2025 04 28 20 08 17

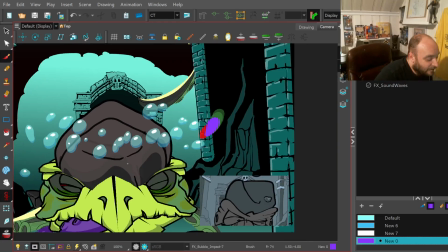(57:59)
Go back to that other layer later and add a few more drawings because I took 2 drawings out just to speed up the impact a bit.
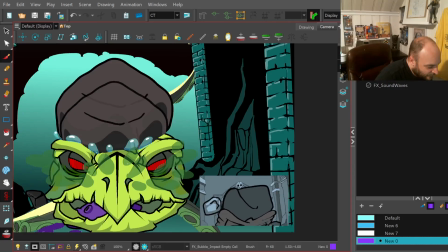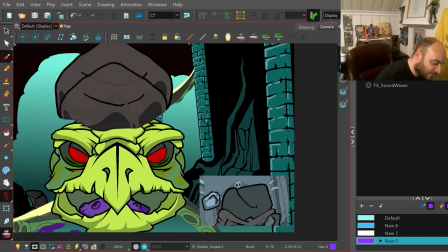(58:15)
Yeah, that's going to be a lot more impactful on this last one. So I think it's a little okay that the
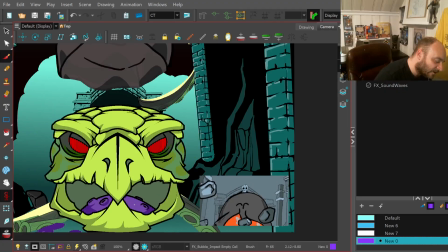(58:23)
first round of bubbles isn't quite as impactful because it's not the full impact,
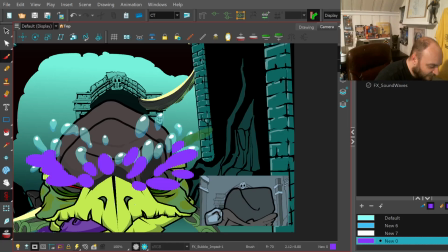(58:30)
so all the bubbles I do on this have to start off moving really fast just to
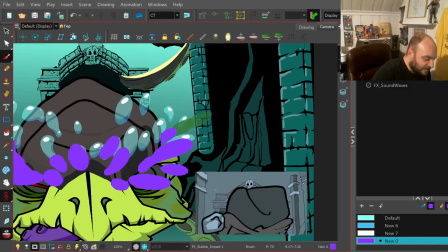(58:37)
really sell that impact.
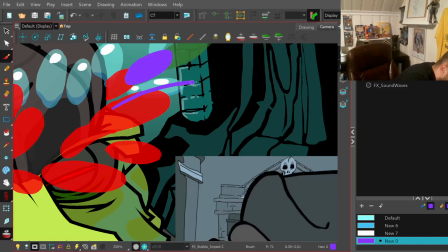that's enough. All right. We're going way out here.
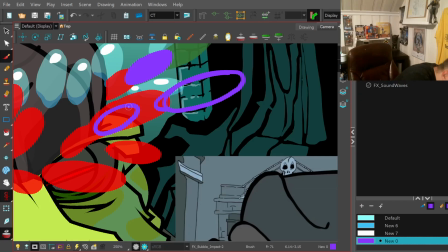There we go. Yeah. This one. Alright, I'm gonna hide my animatic. I really don't need it anymore.
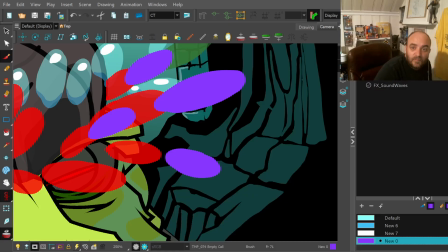(59:17)
We're well beyond needing it, and it's in my way.
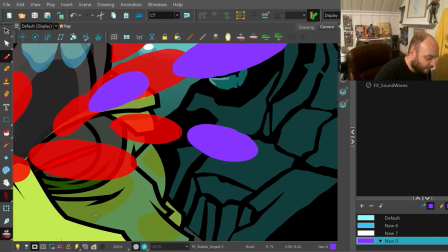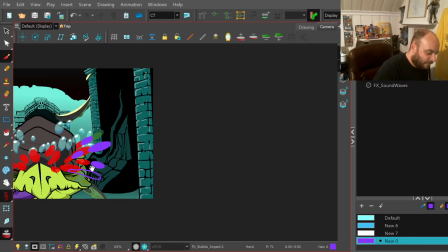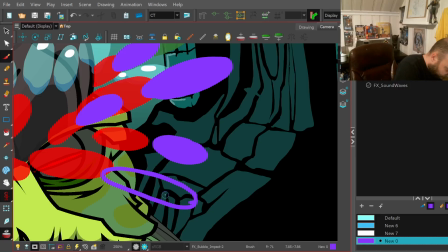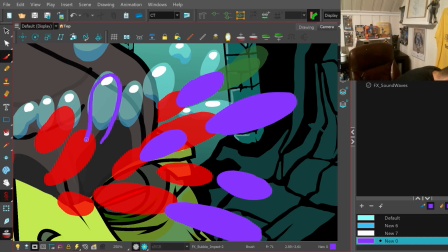Boom.
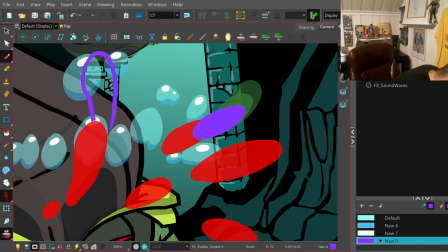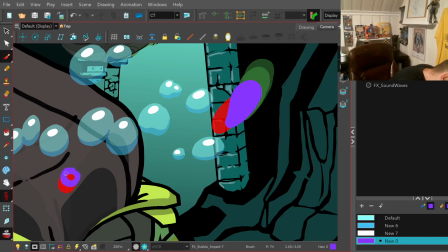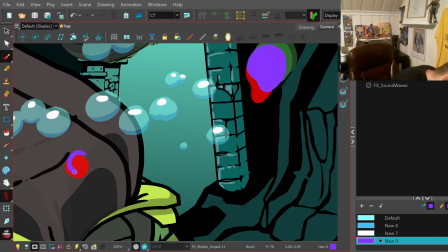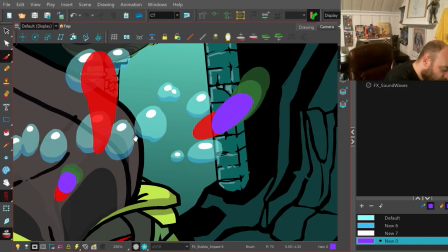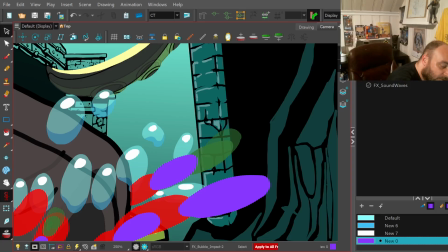(60:51)
Oh shoot, I still have my select every drawing on.
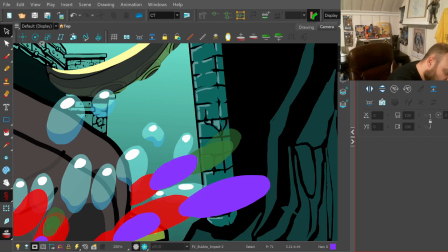(60:57)
Ugh.